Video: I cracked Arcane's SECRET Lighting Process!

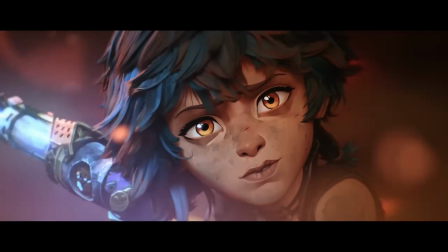And that is what makes Arcane so special and so unbelievably inspiring. So with that, let's finish this. Here's a quick way to level up your shot.
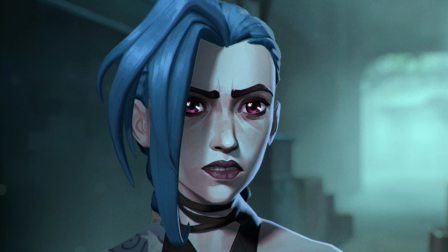I brighten up the eyes to make them stand out more. If you take a look at Arcane, they also do this.
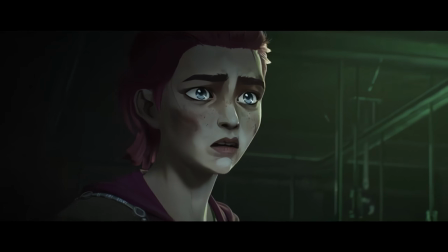The eyes should be way darker in this shot, but they are freaking glowing.
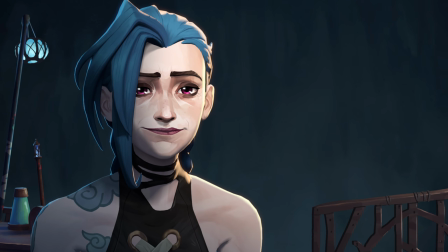And now we're fully done with our character, and we just have to do a few more effects to the background and the whole image.
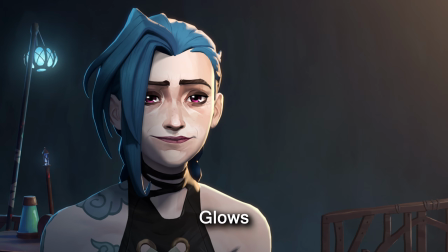First of all, some haze and glows in the background to add more depth.
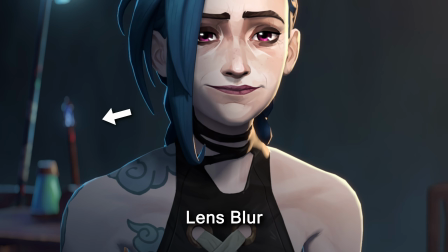And then some final lens effects like lens blur, motion blur, chromatic aberration, some grain,
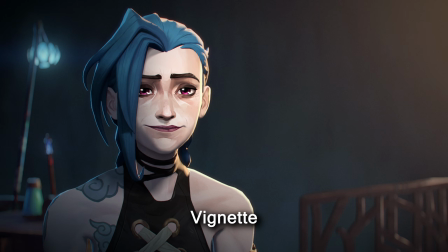and finally a lens flare, a vignette, and a little bit of exposure flicker to add that natural camera feel. And now, ladies and gentlemen, let me show you what we've created.
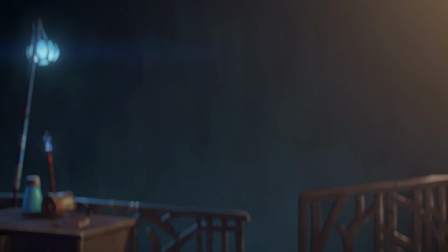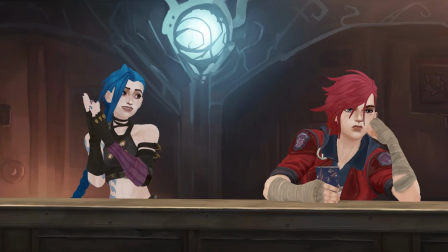Thank you so much for watching this video. I hope you've learned something new. I have some crazy projects planned that I'm super excited to share with you guys. So if you don't want to miss out, feel free to subscribe. Love you all, and I'll see you in the next one.
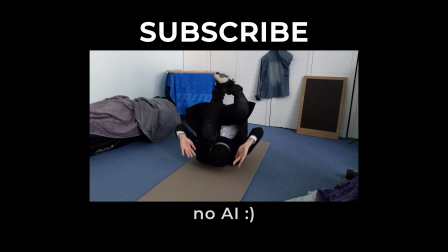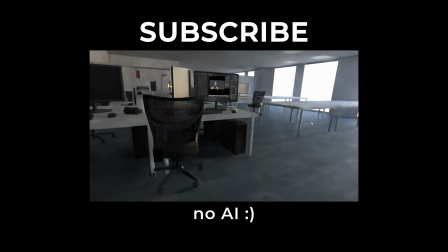Secret sauce. Fuck me.